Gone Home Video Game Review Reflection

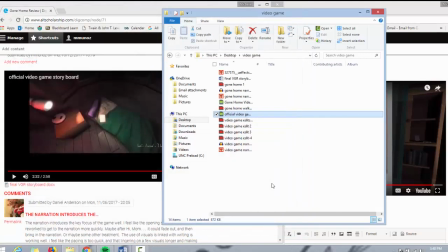So I couldn't go in and edit my video like I wanted to. And this also happened when I was originally recording the video game. When I played it, my Camtasia completely crashed and wouldn't let me record the game.
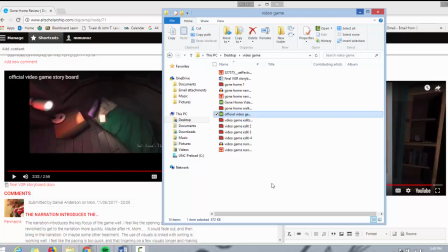It wouldn't let me record anything that was in the internet. So I went ahead and I recorded.
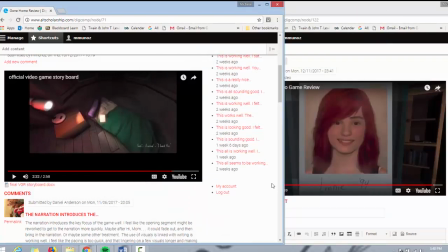I just Googled
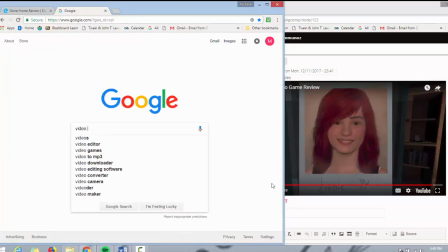video game walkthrough Gone Home without sound, and I pulled up the first video that would come up,
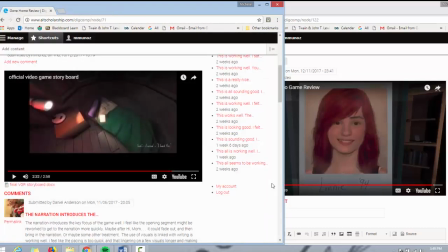and I recorded all one video game to edit, and that was a very tedious process for me. When I recorded the second video, Professor Anderson helped me
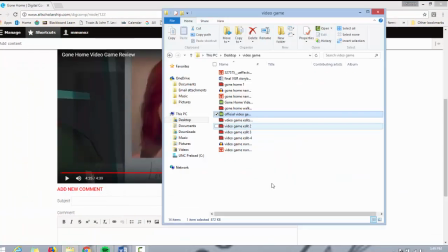he helped me to get over, he helped fix the Camtasia issue I had in the beginning, so I was actually able to go in and play the game and record myself. This is that one.
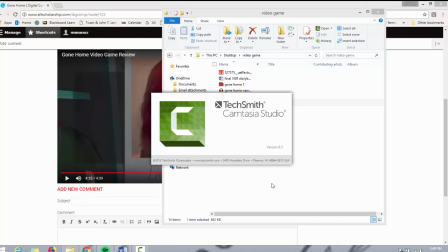I was able to go in, record myself playing it, but I was still left with like a ton of video to edit, and I could never really figure out the best way to edit them. Basically, I would sift through an hour and a half of footage of the game, and it was a very tedious process.
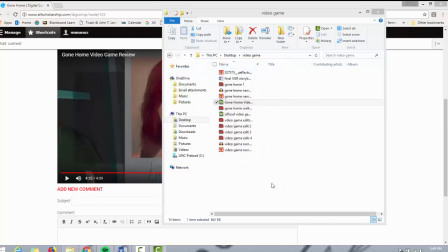I would just end up taking clips and stacking them on top of each other and then trying to organize them.
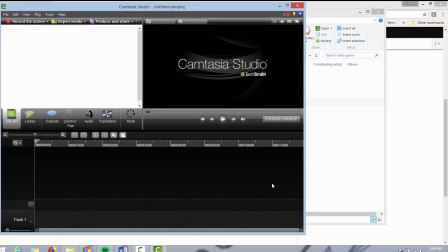It would take me days to edit a little bit of it. It was very tedious.
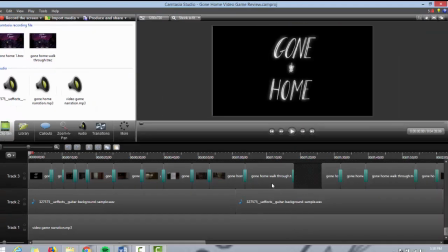But this was my final project. As you can see,
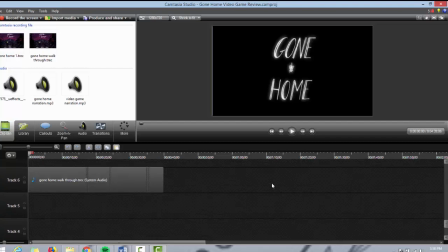like, I have some audio there. I have all my different video clips with transitions in the middle of them.
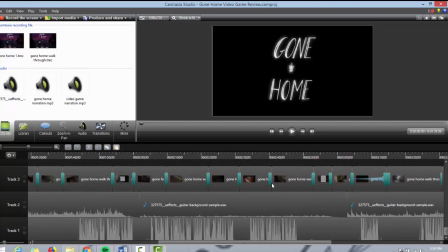I added the transitions because it made the flow from one scene to the next a lot more smooth instead of choppy. I added background music, which I think helps with the game, and my narration is much more slowed down,
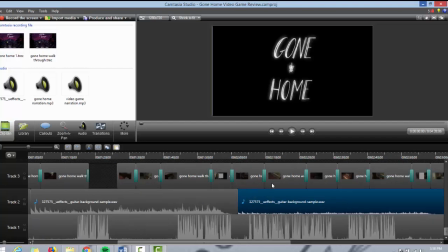which is, I think, why the game, the review is longer, but I think even though it's longer, it's more effective because you can actually hear and understand what I'm saying. So yeah.
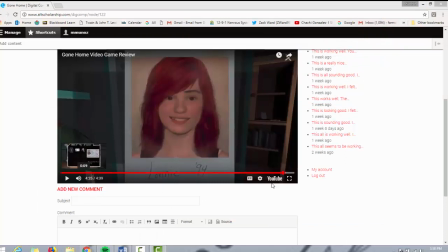All in all, I think that even though I did have a lot of technological difficulties,
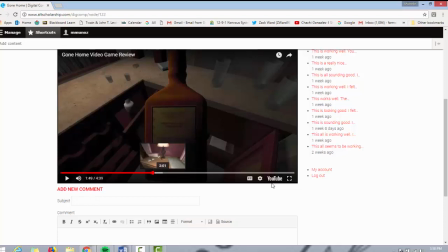and the project was a little tough for me because I am not a video game player, I actually enjoyed being able to play the game itself,
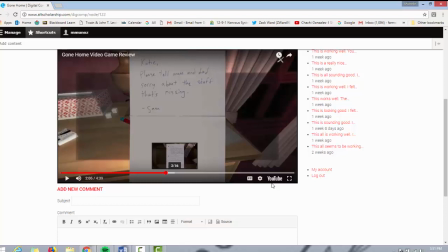and I enjoyed the experience of playing the game because it was a new experience for me, and I like when I'm able to step out of my comfort zone.
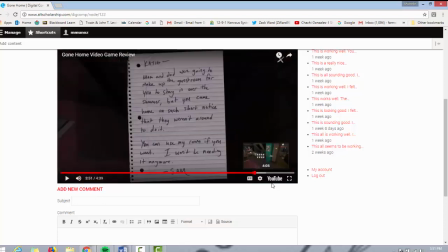I would like to continue to work on my video edits,
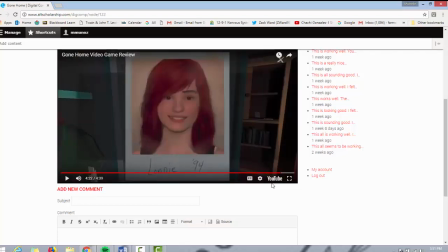but yeah, I appreciated the game, especially Gone Home itself, just for the messages it introduced, and I thought that was a really cool experience for my first kind of like video game I've ever played full through. But yeah, that's my review. Thank you.